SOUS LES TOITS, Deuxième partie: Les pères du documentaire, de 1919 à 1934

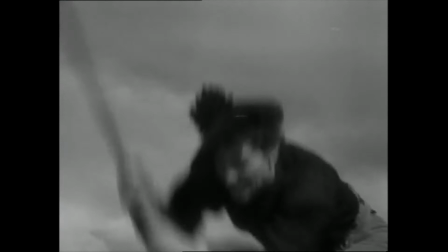747s
L'utilisation d'objectifs à longue focale, d'angles de caméra imposants, de cartons grandiloquents, tout, jusqu'aux activités quotidiennes les plus banales, est glorifié par l'objectif.
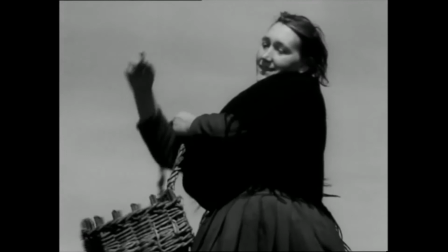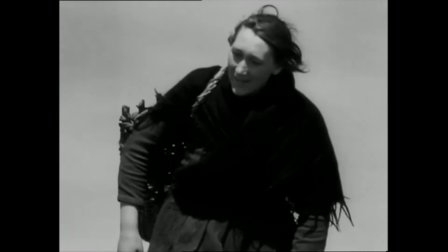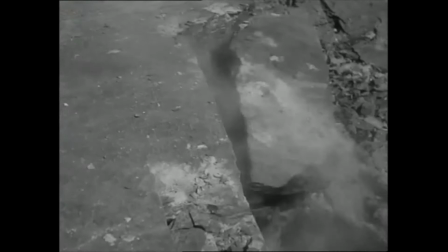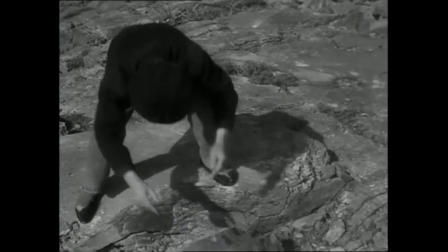Sans information sur la construction du film, son interprétation est uniquement dépendante du contexte de monstration et des images elles-mêmes. Sans explication sur leur fabrication, elles prennent valeur de vérité aux yeux du spectateur trompé. Mais cette vérité énoncée ne se veut plus comme une vérité objective du monde reproduit,
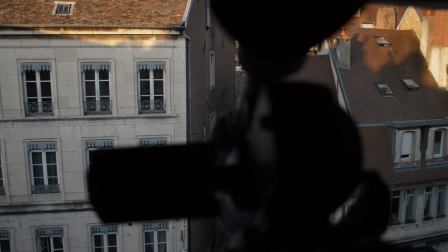794s
mais comme une vérité individuelle de son auteur, objet de sa recherche, exposée à travers le film au spectateur.
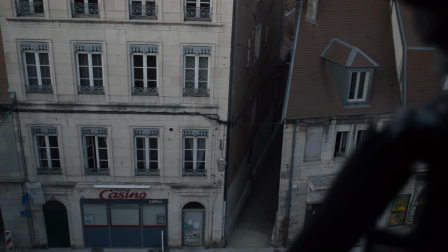800s
Et le rapprochement à la forme fictionnelle par le récit est là pour faire éprouver de manière dramatique cette vérité au spectateur,
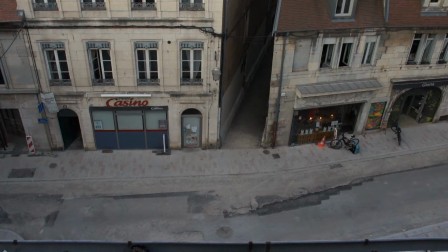806s
la rendre plus vraie, pathétique, par l'illusion de l'expérience réelle.
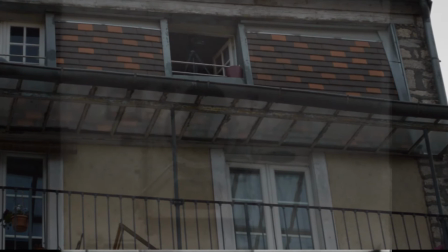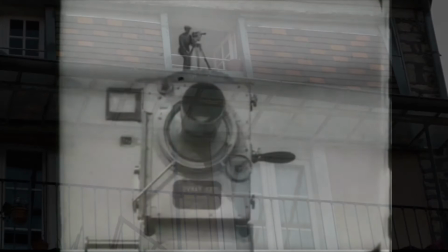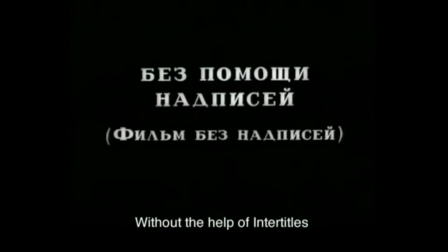838s
Le film que vous allez voir est un essai de diffusion cinématographique de scènes visuelles, sans recours aux intertitres, sans recours à un scénario, sans recours au théâtre.
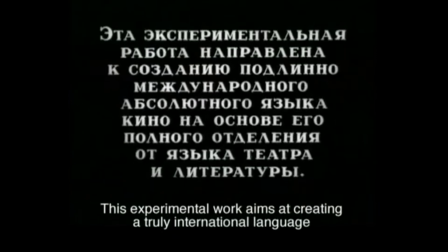850s
Cette œuvre expérimentale a pour but de créer un langage cinématographique absolu et universel.
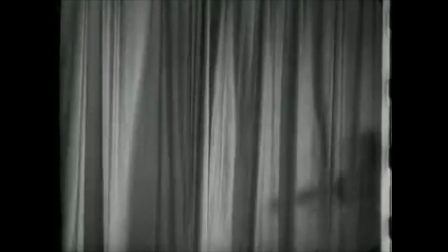857s
C'est l'avertissement qu'adresse le cinéaste russe Dziga Vertov à son public en 1929, en introduction de son film le plus célèbre, L'homme à la caméra.
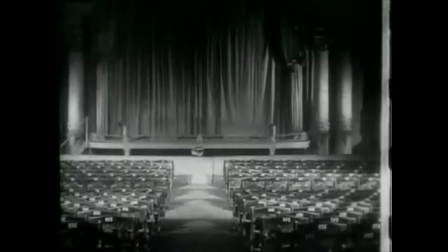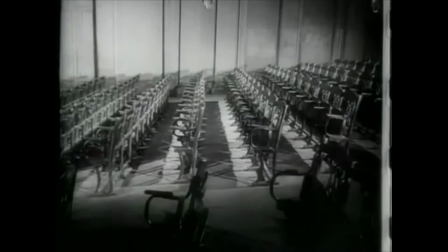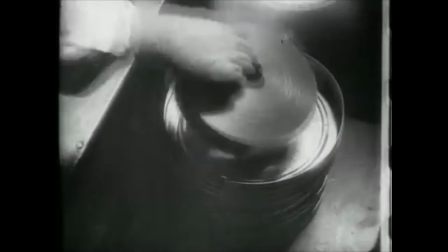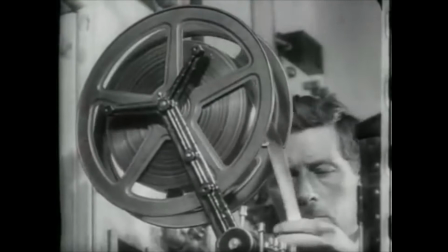884s
Pas de scénario, pas de décor, pas d'acteur. La définition est négative.
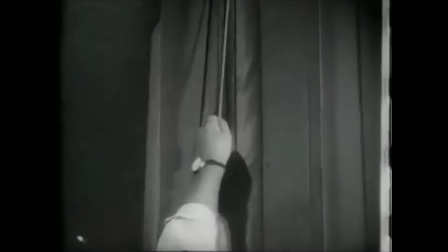888s
Elle se construit en opposition avec le cinéma romanesque dominant. Vers
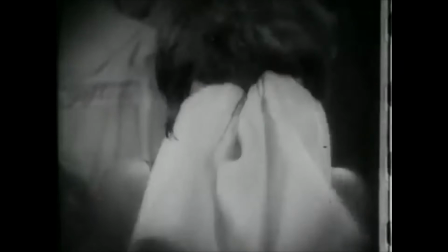899s
Bertoff est certainement l'un des plus célèbres documentaristes par vocation, car son nom,
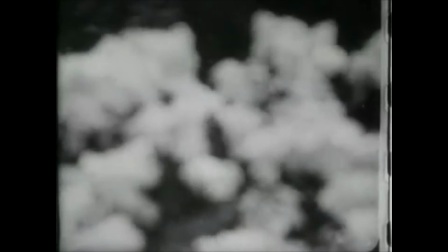903s
son œuvre et sa pensée seront sans cesse repris et renouvelés par de nombreux auteurs et artistes durant le XXe siècle. Il théorise un cinéma pris sur le vif et réinvente les codes du montage.
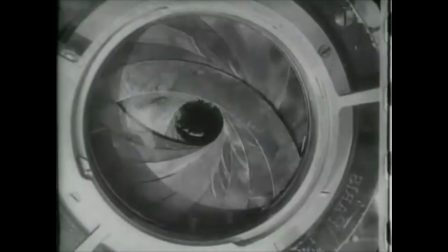913s
Ces coupes abruptes et ce déferlement d'images fait glisser le film vers ce que l'on peut nommer documentaire d'avant-garde.
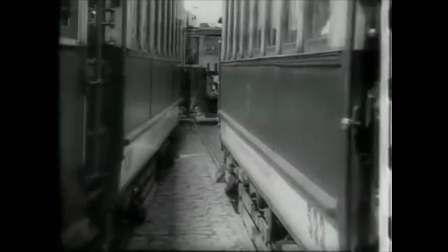922s
Le film devient par le jeu du cadrage et du montage un poème visuel, ou si l'on préfère, une construction cubiste célébrant la ville,
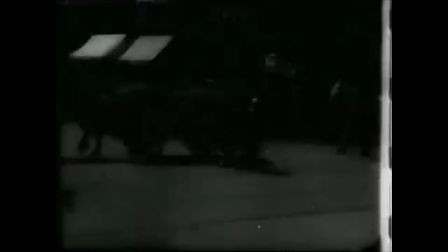930s
l'architecture, les angles de rue, les tracés quotidiens, le mouvement de la lumière et ses reflets,
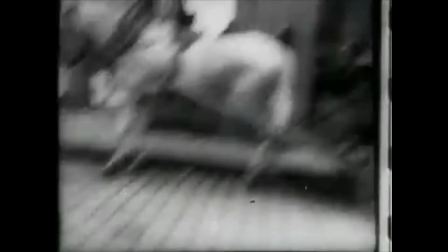935s
loin des images des cartes postales et guides touristiques.
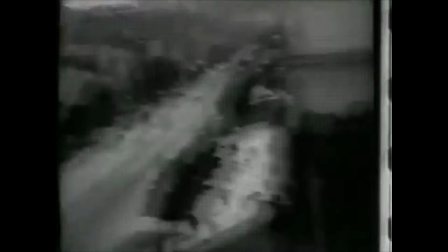941s
Les fragments arrachés au réel, images et sons, sont aussi destinés à composer une mélodie,
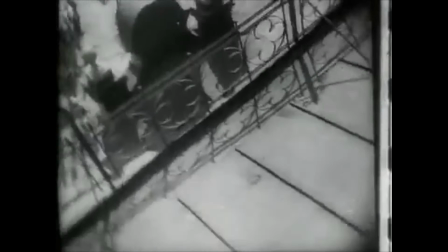946s
ou selon d'autres titres de l'époque, une symphonie ou encore des harmonies.
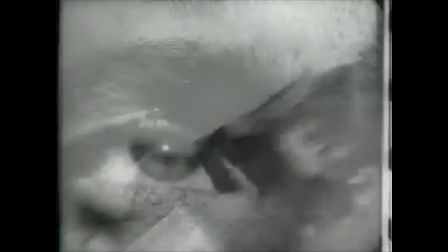950s
De 1920 à 1930, vont apparaître sur les écrans plusieurs films symphoniques muets que l'on pourrait regrouper sous le nom de Symphonie des villes.
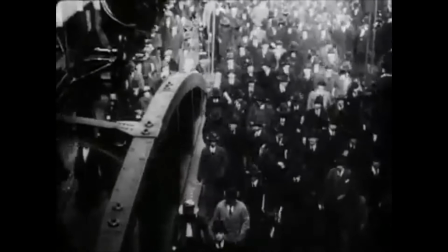959s
Nous citerons le premier, Manhattan, en 1920, de Paul Strand, pionnier du genre, photographe et cinéaste militant.